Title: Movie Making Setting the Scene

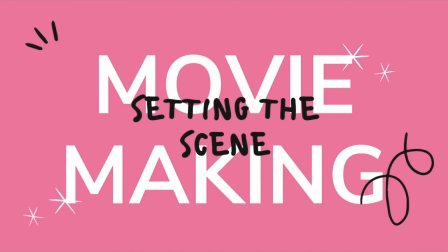[0:01]
Movie making, setting the scene. Movies set the scene, they set the stage for the action that is about to take place by using a slow pan over the setting, adding a dissolved transition, and then entering a scene or the action of the scene.
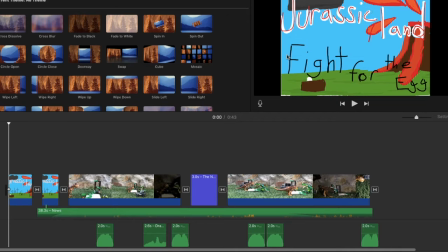[0:20]
Here in iMovie, I have a project that some students made on a dinosaur story that they're trying to tell. They have a wonderful opening title slide, and then it jumps straight into the action of the dinosaurs. Here, take a look.
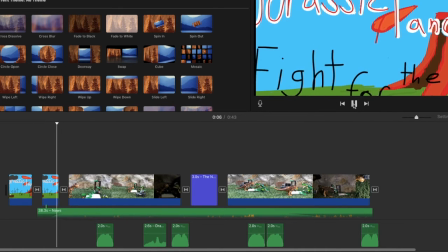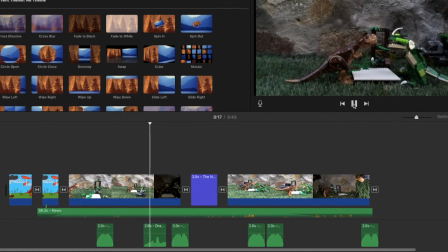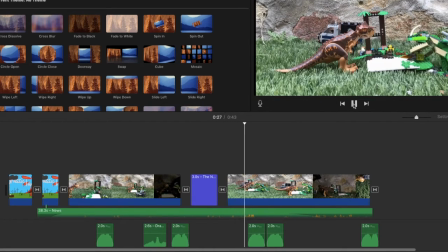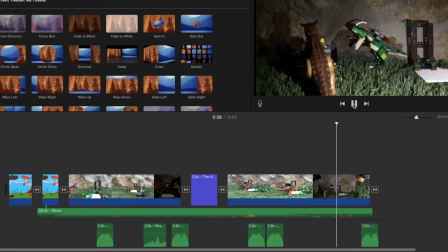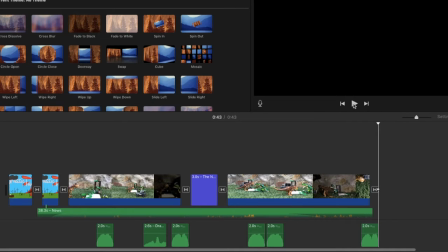[1:18]
In this project, these students have done a great job implementing tools inside of iMovie, like background sounds, the sound effects of the dinosaur roar, and even a title slide midway through the project.
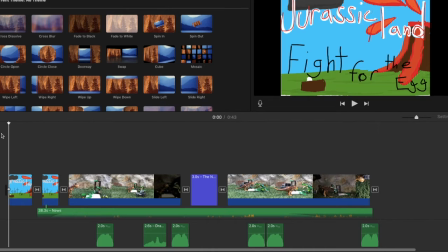[1:32]
However, what I would like to work on is setting the stage for the scene before the action of the scene begins. So right after the title slide, but right before the action of scene one begins, let's set the stage.
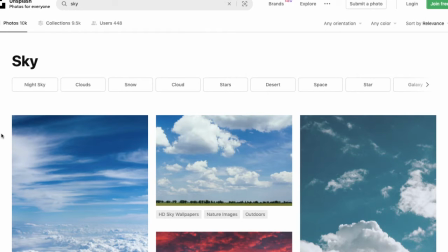[1:47]
Let's go to a place like Pixabay or Unsplash, where you can get free photographs to use for your iMovie projects.
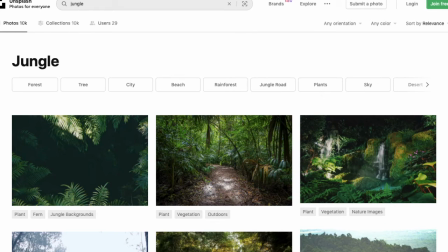[1:57]
Here I'm looking for the setting of this dinosaur movie. Something like the jungle would probably work best.
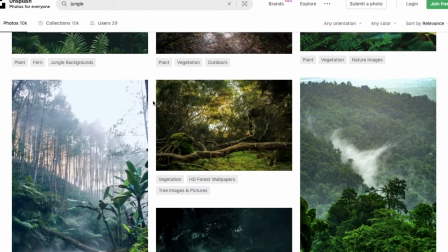[2:03]
I'm going to scroll through the various options available to me.
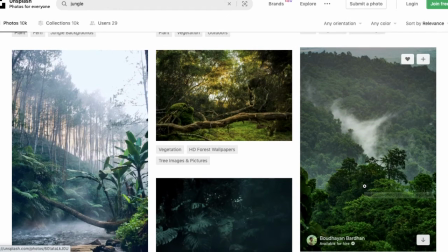[2:10]
Ooh, I love this one right here because it suggests that we're taking place in the jungle, but it doesn't zoom in on the setting. So we can give the viewer an overview of where we're located, but then with the scene one, the action of scene one, we'll zoom in on the actual setting of where it takes place.
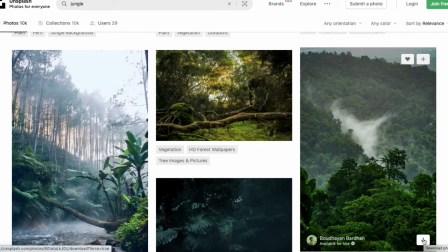[2:29]
So I'm going to download this photograph here to set the stage for the opening scene of the dinosaur movie.
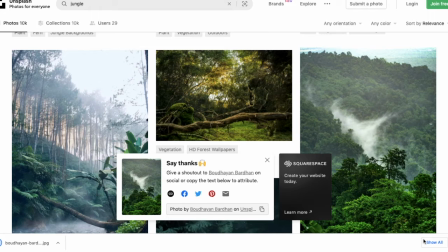[2:37]
I click the download photo button and it downloads to my device. It also gives me the option to copy the citation.
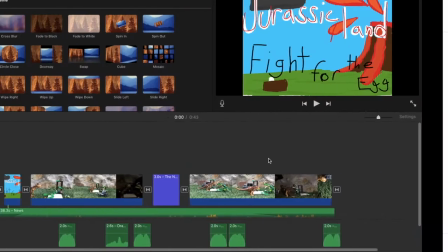[2:46]
You definitely want to cite your sources where you receive these pictures that you're using for your movie projects.
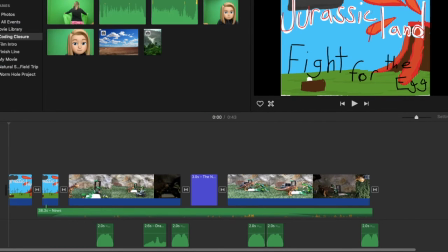[2:52]
Now I'm going to go back into my iMovie dinosaur project and go to My Media.
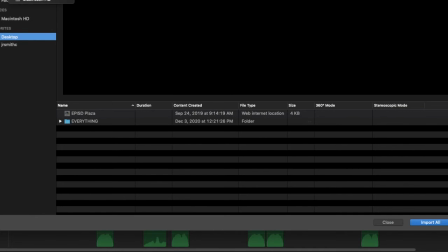[2:57]
I want to download that picture I just received, so I click the download button and it downloaded it into my downloads.
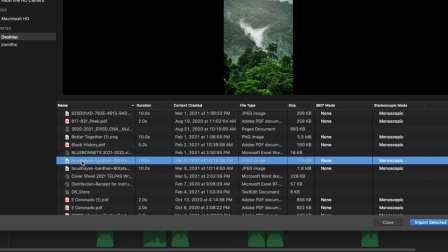[3:05]
So I want to open my downloads folder to find that picture. Here it is.
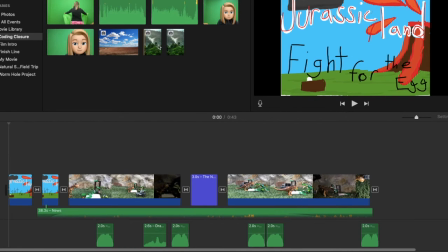[3:12]
Go ahead and import that picture. And now it's brought into my media resources.
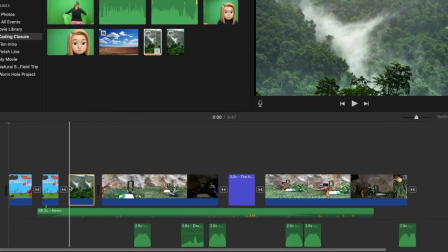[3:20]
I'm going to click on that picture and drag it into my project right before scene one. So what I love is that it's going to introduce the audience to where the story is taking place, and then it'll jump into the scene.
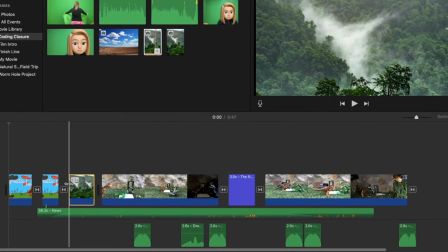[3:35]
It gives that audience a chance to process what they're viewing. Now, I also love the Ken Burns effect for this as well.
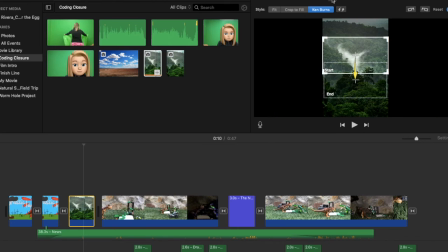[3:41]
I'm going to highlight this picture and go up here to where I can find the Ken Burns effect. And that's exactly what I wanted to make sure it was doing. I want to make sure that it starts at the top and it finds its way down to the bottom, because down here is where the action's taking place.
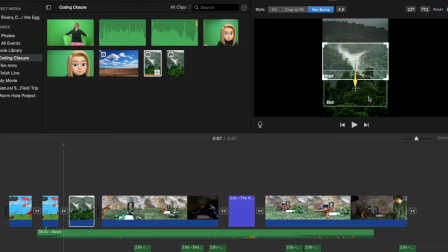[3:59]
So this is a perfect guide into the setting of the scene for this film. All right.